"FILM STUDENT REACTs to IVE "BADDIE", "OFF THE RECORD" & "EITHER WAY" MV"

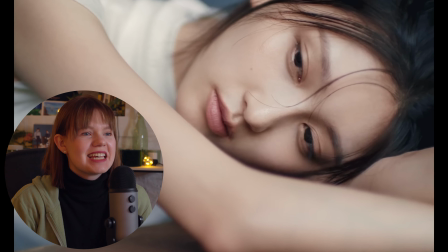you saw the thunder there it had like hearts that was nice oh
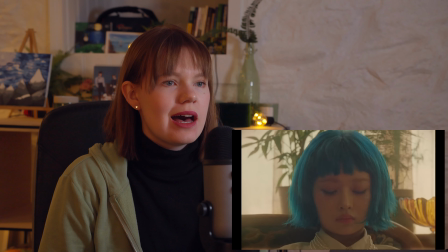it's uh this is super overexposed but that's kind of cool oh wow as i said these shots are overexposed they are they're very overexposed but maybe it's a hidden meaning to it that we feel overexposed sometimes to the world
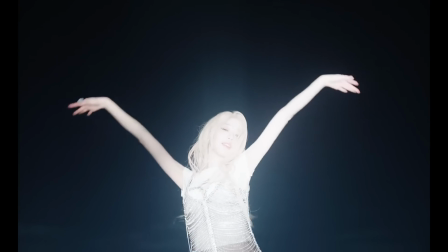that's why the world is so visible around her but she's really overexposed
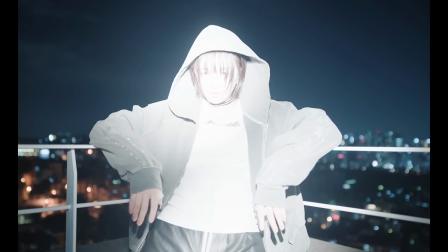and when a picture is overexposed it pretty much means that there is too much light
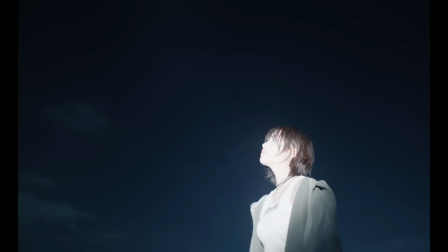coming into the into this sensor of the camera so everything appears very white and lacks contrast which is happening here but and you can see that they have tried to match the the exposure to the background instead
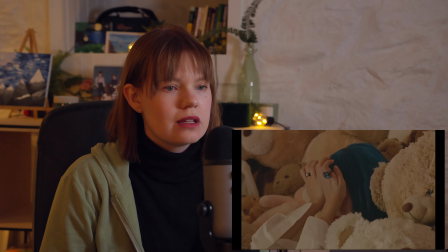of what's happening in the foreground but it looks really cool with this music video
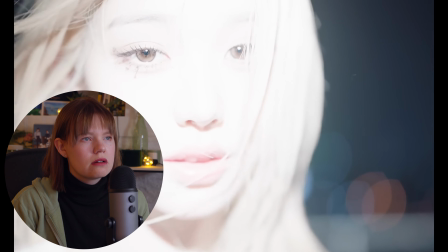Why is she crying?
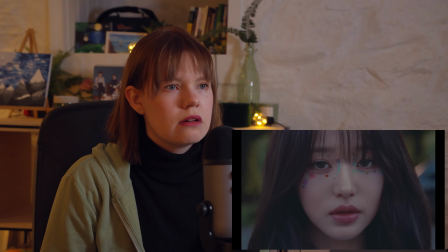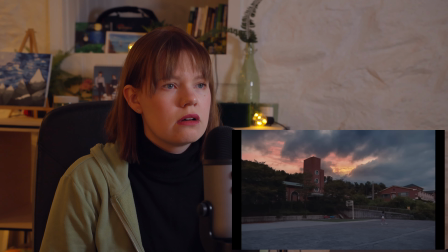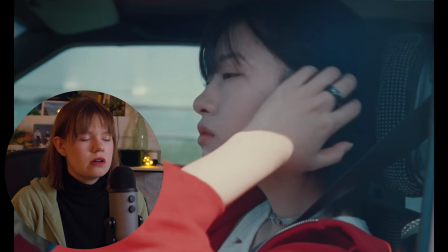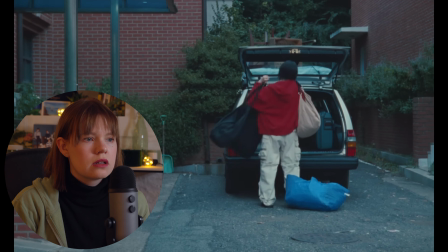It's like it's a movie right now. You're just driving? Where she's driving to?
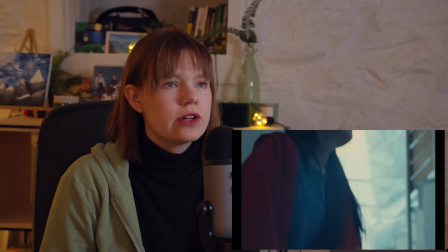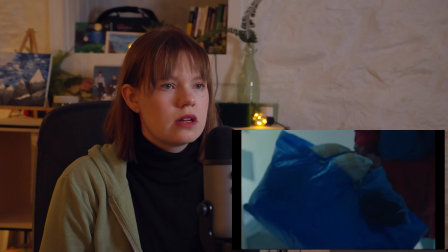Oh, it's like a short film. This is so nice.
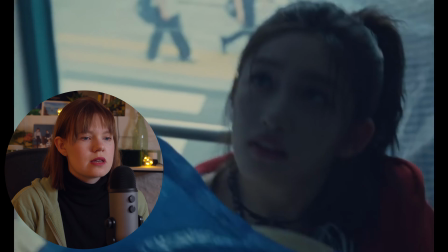Wow.
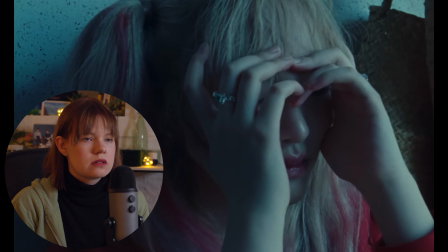Oh, I moved this summer. So it reminds me of moving.
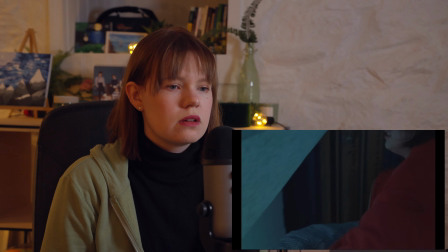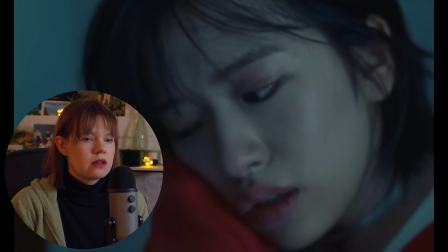Oh, the lyrics are so sad.
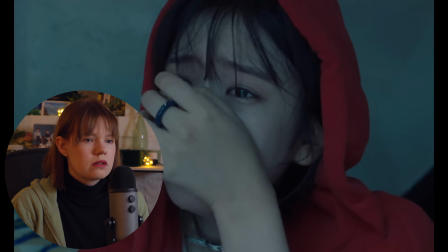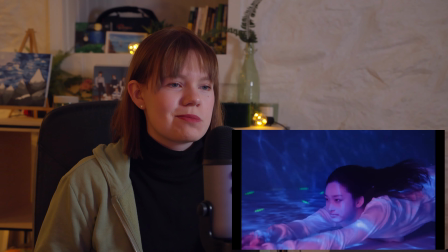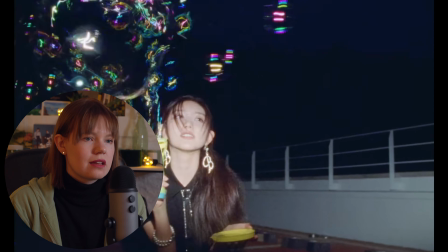i've introvert extrovert let's be together i've the letter for five oh
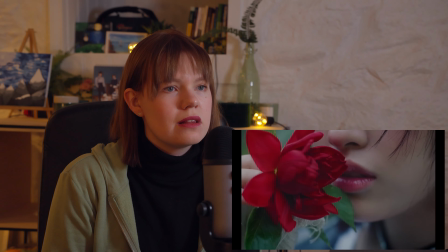i love these bubbles here
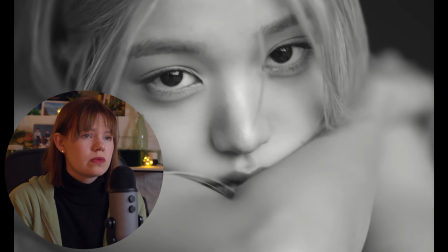they play a lot around with the colors whoa these close-ups are beautiful wow
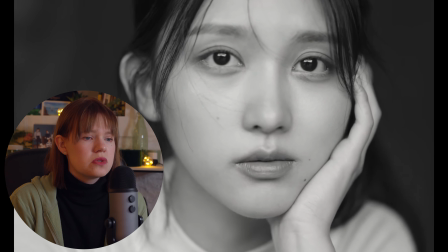wow whoa these
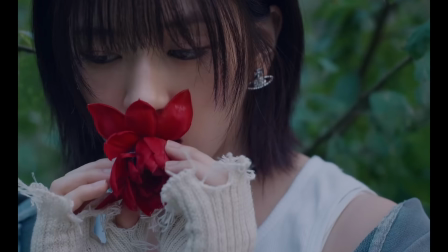close-ups are super emotional wow they're so raw in a way this red flower here just so pretty just the lighting and everything it's so soft the
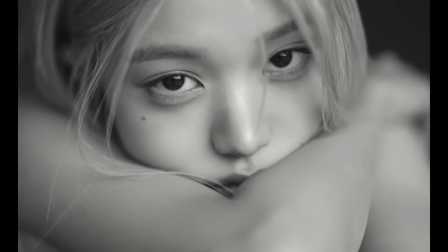focus is so soft and with these in gray here as well um
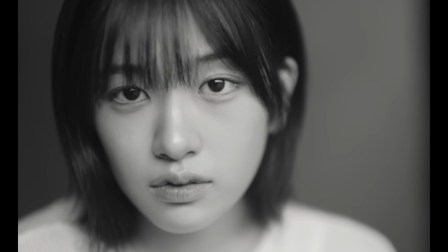you just truly focus on their eyes because the focus is on their eyes
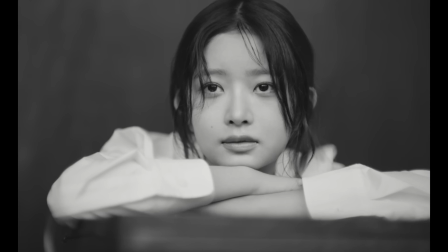and the tears that are falling from their eyes they look really vulnerable and very emotional and it feels very intimate because we're so up close with them seeing
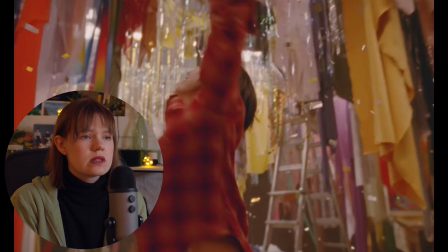them cry and you feel like you're not really allowed to be a part of those emotions but at the same time you're being let in so you're there to hear their stories um and what they're sharing with the world it's just really beautiful
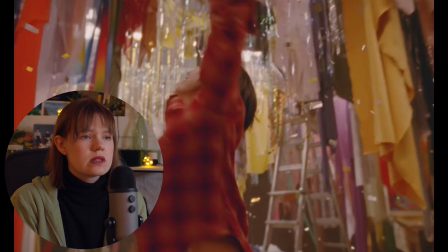oh the lighting here is so pretty wow whoa it's giving like this old school kind of vibe
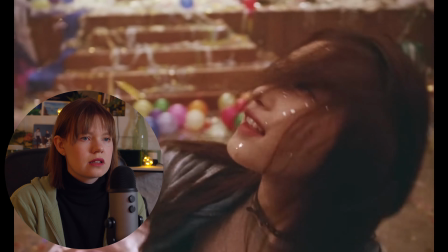the grade here like an old memory
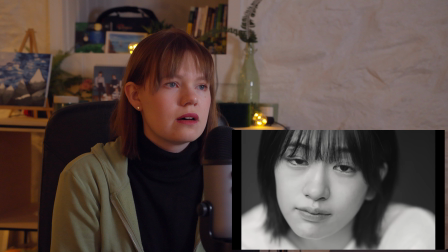wow wow wow